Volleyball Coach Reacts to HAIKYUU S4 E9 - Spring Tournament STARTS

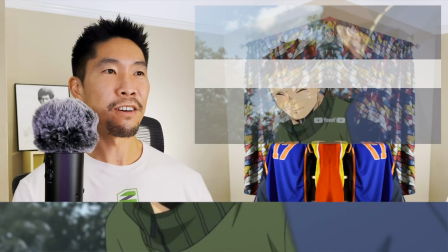Wait, was this his teammate that didn't try hard and was always inspired by Daichi caring so much and trying hard?
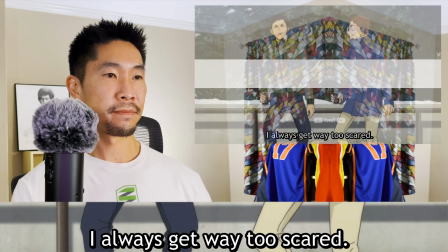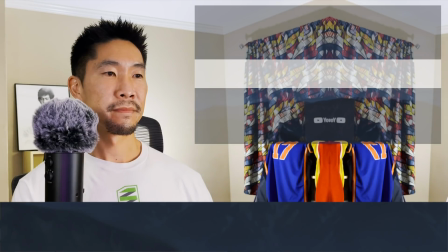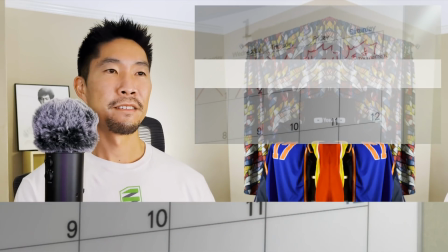I like the soundtrack in this episode. Sentimental, dramatic, hopeful.
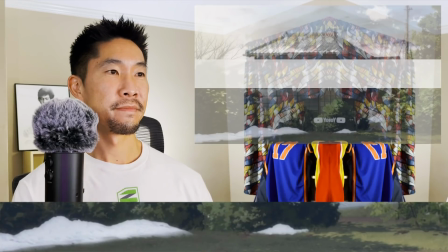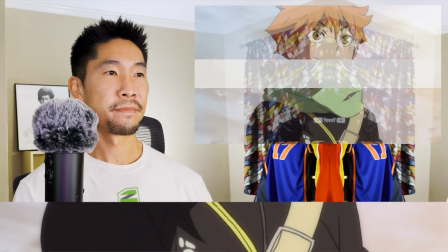Speaking of halftime, if you've been enjoying my reaction videos, please consider supporting me on Patreon,
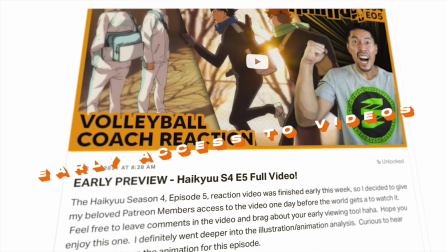where you can receive early access to my Haikyuu reaction videos just like this one, as well as other volleyball game early access. But I also have live Q&A sessions every month, my private blog, monthly podcasts, and behind the scenes footage. And you can sign up for my Patreon, linked in the description box. Now let's watch this fat bird try to fly.
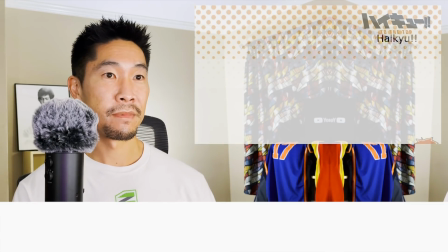Wow, that's fast. Are they animating the fat bird differently every time?
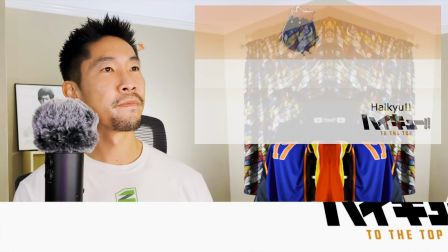Okay, no, it's the same. I recognize this scene a little bit more.
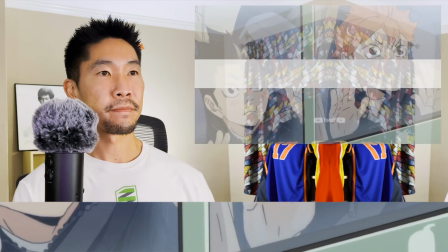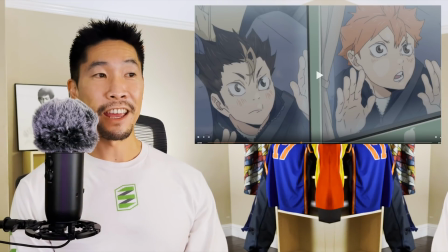Oh, they did a good job illustrating and animating a child's face pressed against it.
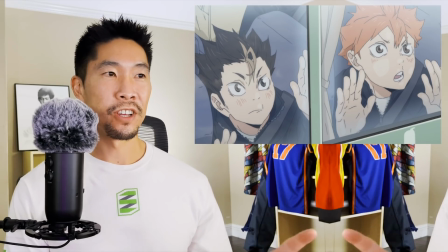You have to exaggerate the proportions just enough to make it look like the face is spread out,
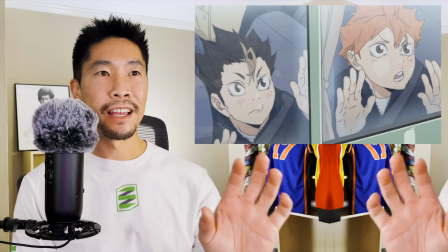but still be able to identify the core features of each character.
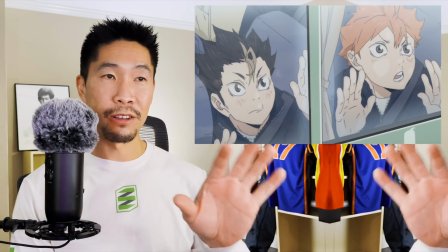Because if you look at Nishinoya and Hinata, they could easily look very similar because they have small faces, small chins, and large eyes.
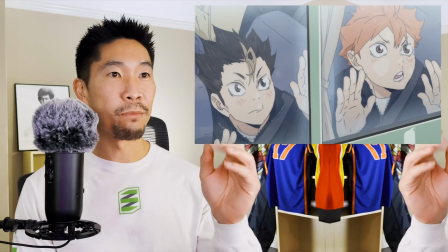But the animator does a really good job of exaggerating some of these features.
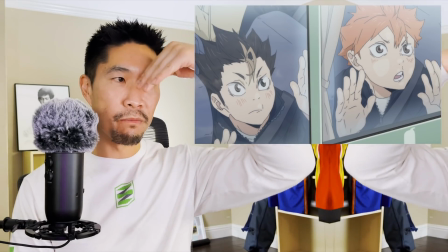For example, Nishinoya's eyebrows tend to be more inverted, making him look kind of meaner, more aggressive, more badass.
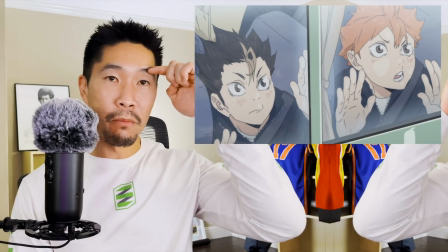And Hinata's eyebrows are kind of more flat and eyes are more round,
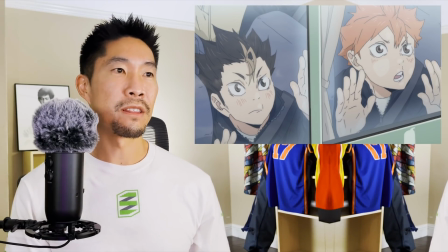making him look a little more inviting and childlike and innocent. So excellent job.
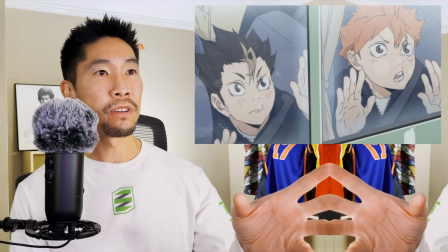Even their ear patterns are different. You zoom in on Nishinoya's ear, his wrinkles move a little differently than Hinata,
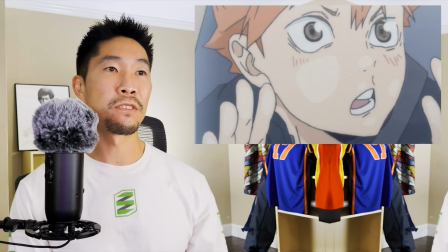another way to differentiate between two characters, even though they might be similar size and stature.
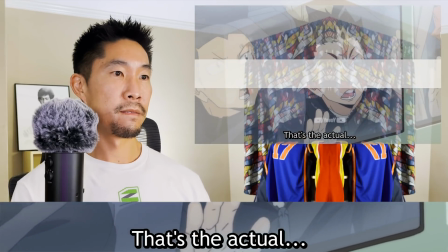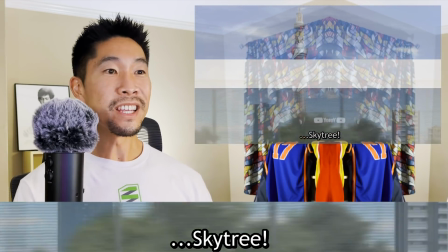Skytree da!
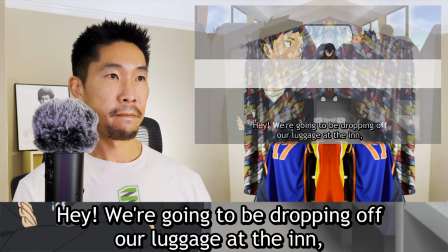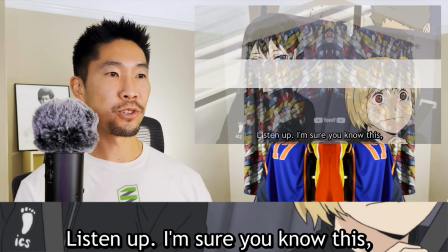Are they already at the national tournament on New Year's Day?
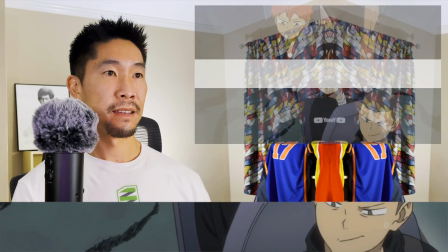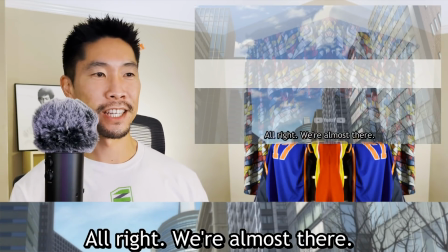I love how much respect they have for Daichi. If you're gonna respect anyone, that's the person to respect.
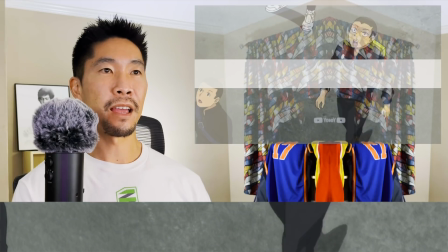Sounds like Takeda Sensei.
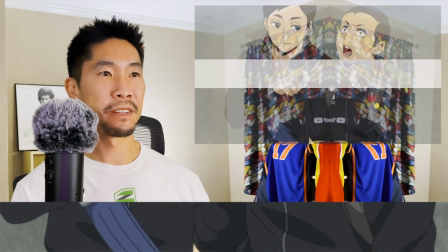Ooh. Great perspective on this brick building. Can we just enjoy that for a little bit?
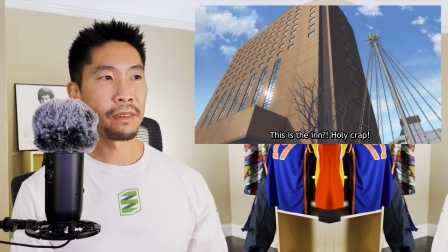One thing that's also interesting that they did for the brick building, perspective drawings in themselves are actually not that difficult.
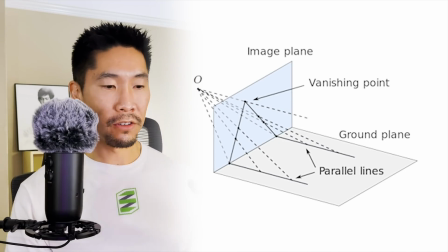It's very mathematical. You have your vanishing point and you just trace all these lines with a ruler all the way to a single vanishing point, or two vanishing points depending on 1 point or 2 point perspective.
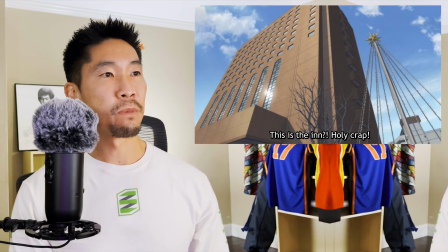But what makes this illustration extra special is how they oriented the
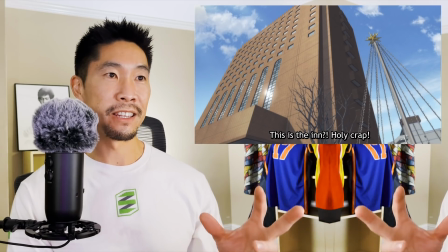shadows to really give this thickness and depth and rigidity to the structure.
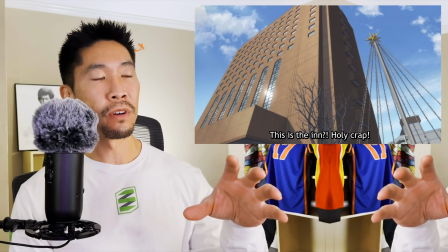So if you look at each window, the top left corner is the shaded one, and then you add that extra level of glare on the windows on the right.
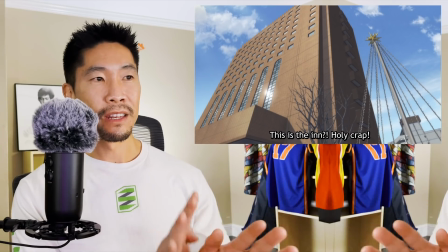But even the windows each have a different type of glare and a different type of tint.
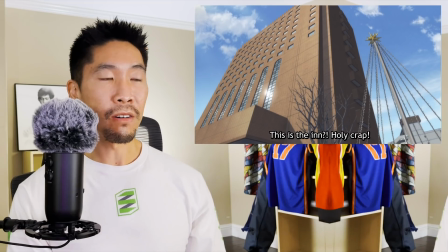Especially on the vertical windows where they all have little mini windows, they all are different, and that's what makes that building feel so real.